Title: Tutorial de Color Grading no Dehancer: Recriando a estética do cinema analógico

Elation. O aleation acontecia como uma minúscula refração de luz no espaço físico entre a lente da sua câmera e o filme, provocando um halo avermelhado que ficava mais pronunciado nas cenas com grandes contrastes de luz,
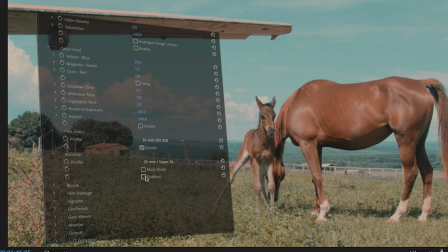[8:35]
provocando um halo sutil e esteticamente atraente em torno das fontes de luz intensa.
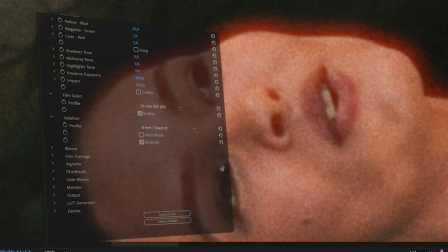[8:40]
Essa qualidade orgânica da luz precisa ser recriada para simular o comportamento do filme ao receber essa minúscula refração de luz dentro da lente. Experimente variar a intensidade do efeito aleation para encontrar o equilíbrio certo.
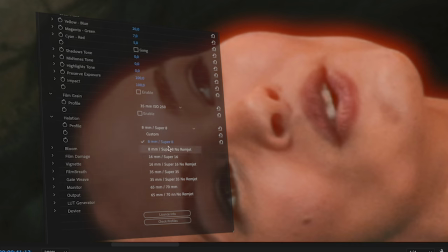[8:54]
Para isso, o módulo tem a função de mask, ou máscara, né? Para que você possa visualizar a intensidade do halo sem a distração da imagem.
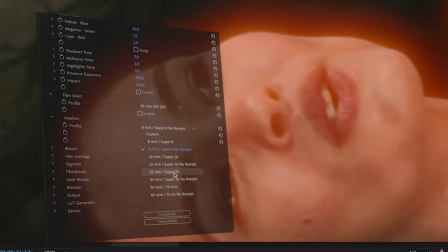[9:03]
É uma mão na roda para visualizar o resultado. Geralmente, esse efeito funciona em conjunto com o efeito bloom. Bloom. O módulo bloom emula a dispersão de luz intensa nas bordas de áreas contrastantes.
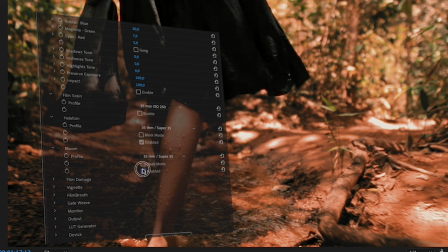[9:17]
Esse efeito tem sido recriado com os filtros Black Pearl Mist da Tiffen em filmagens reais, né?
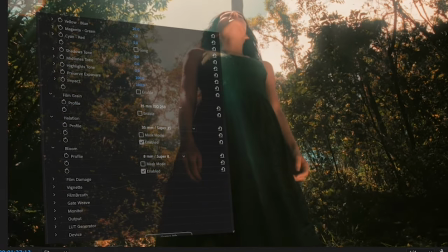[9:24]
Eles estão se tornando cada vez mais comuns nas produções atuais. Basicamente, você não precisa mais comprar nenhum filtro Pearl Mist, que são inclusive caríssimos, né?
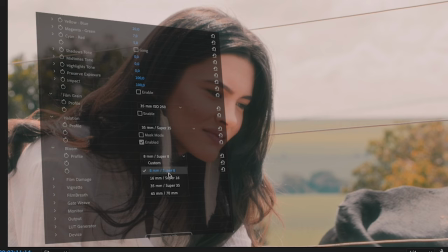[9:33]
O bloom cria um brilho difuso, especialmente em áreas de luz intensa e bordas de alto contraste,
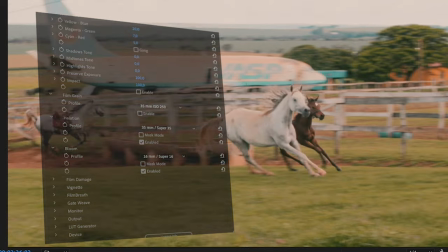[9:39]
típicos das lentes vintage, aquelas lentes mais estilosas, antigas que a gente encontra por aí.
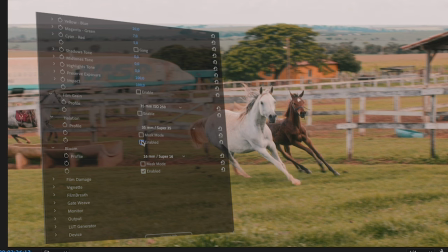[9:44]
Da mesma forma que o aleation, no bloom você pode usar a função mask para visualizar como o efeito se comporta na cena.
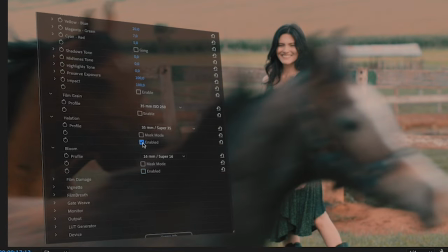[9:52]
Além disso, você tem vários perfis prontos para bitolas de cinema de 8mm, 16mm, 35 e 67mm. Film Damage. A ferramenta Film Damage combina milhares de amostras de filmes
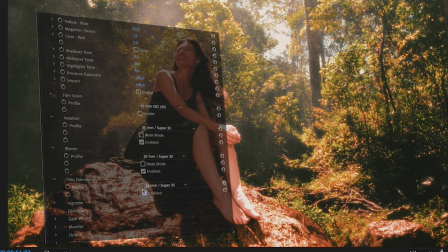[10:07]
reais com algoritmos especiais para alcançar um resultado de granulação realista,
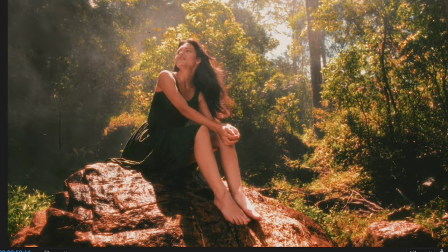[10:12]
com vários tipos de artefatos como pó na película, grãos, arranhões, etc.
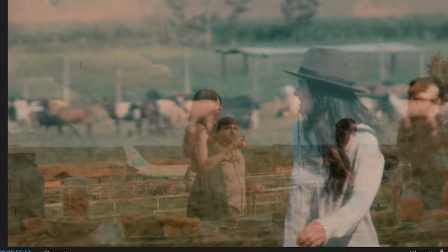[10:17]
Essa característica de filme danificado era muito comum em filmes antigos,
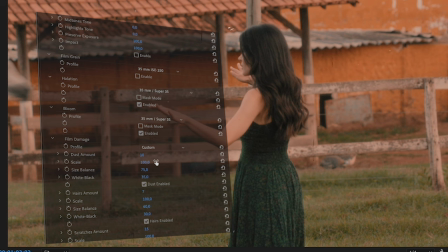[10:22]
mal armazenados, que acumulavam riscos e pequenas avarias que eram refletidas na projeção. Como nos outros módulos, você pode customizar cada aspecto do efeito por conta própria. E não precisa ficar preso aos perfis, caso você queira algo muito específico. Vignette. Ou a boa e velha vinheta. Serve para escurecer as bordas, trazendo atenção para o centro ou para uma parte específica da imagem. Geralmente a gente faz isso, a gente importa ou o próprio Premiere, né, cria essa vinheta.
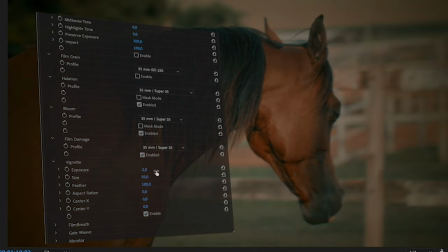[10:53]
Mas eu gosto muito dessa vinheta, da gradação dessa vinheta que a gente tem aqui.
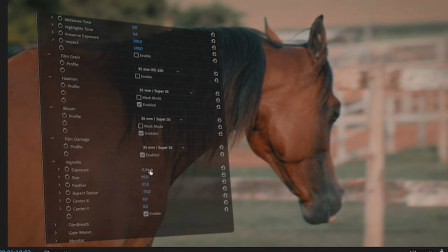[10:58]
Muitas lentes esféricas antigas tinham pouca definição nas margens e eram mais escuras e elas provocavam esse efeito de vinheta.
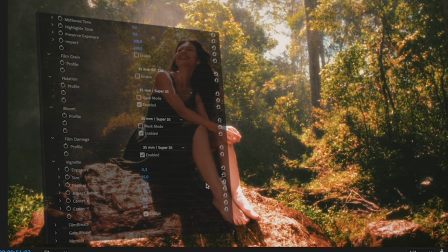[11:06]
A gente simula esse efeito por várias razões, uma porque é esteticamente interessante,
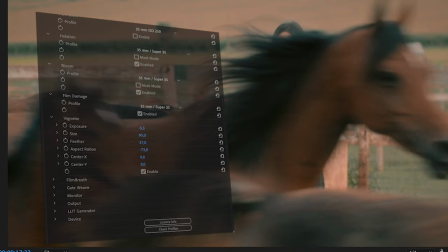[11:10]
mas também porque ela tem uma tendência de atrair a sua atenção para o meio da imagem.
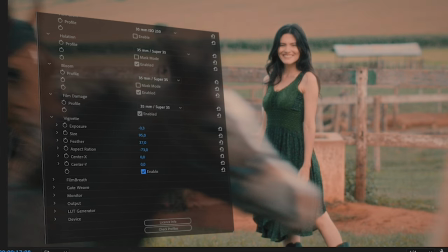[11:16]
Então a vinheta, apesar de ser inicialmente um efeito que não era proposital, acaba sendo usado como linguagem também.
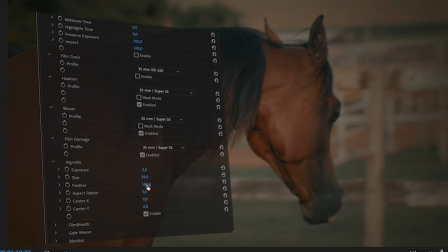[11:23]
Quando eu vou usar esse efeito, eu gosto de zerar o fitter para visualizar a posição da vinheta.
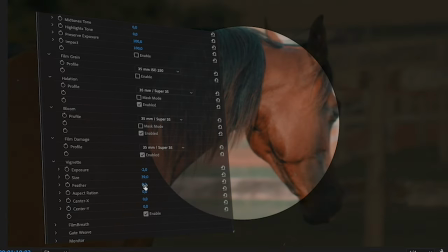[11:29]
Eu arredondo ela e deixo as laterais mais largas. Depois eu ajusto o fitter novamente.
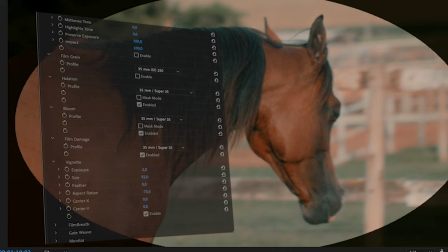[11:35]
Eu costumo usar a redução de claridade da vinheta em menos 3, mas você pode brincar com valores diferentes, inclusive positivos, se você quiser.
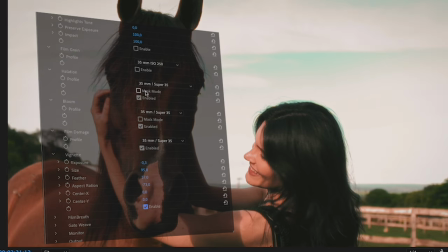[11:43]
Eu gosto da sutileza de atrair a atenção do espectador para o centro do quadro, de forma quase subliminar.
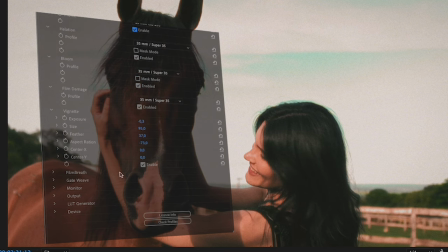[11:49]
Você pode descentralizar a vinheta para casos específicos. Film Breath. Na tradução literal, Film Breath seria a respiração do filme. Esse módulo simula mudanças acidentais na exposição, contraste e cor entre os frames.
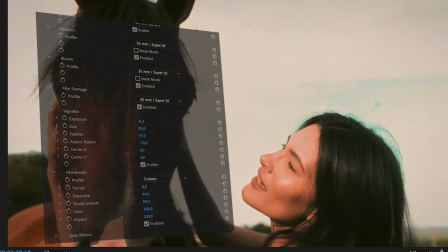[12:06]
É uma característica dos filmes analógicos.
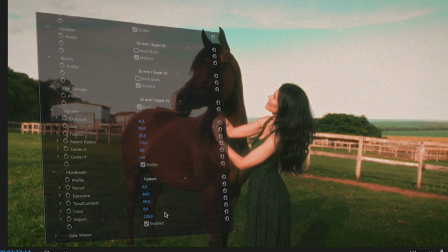[12:09]
Por mais que sejam falhas do equipamento, a gente tem isso como algo já gravado na nossa gramática visual,
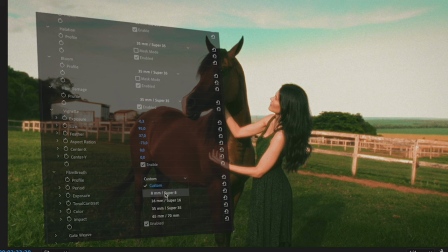[12:18]
como algo dos filmes, que pertence aos filmes e evoca essa sensação de nostalgia, de autenticidade da imagem. Get With.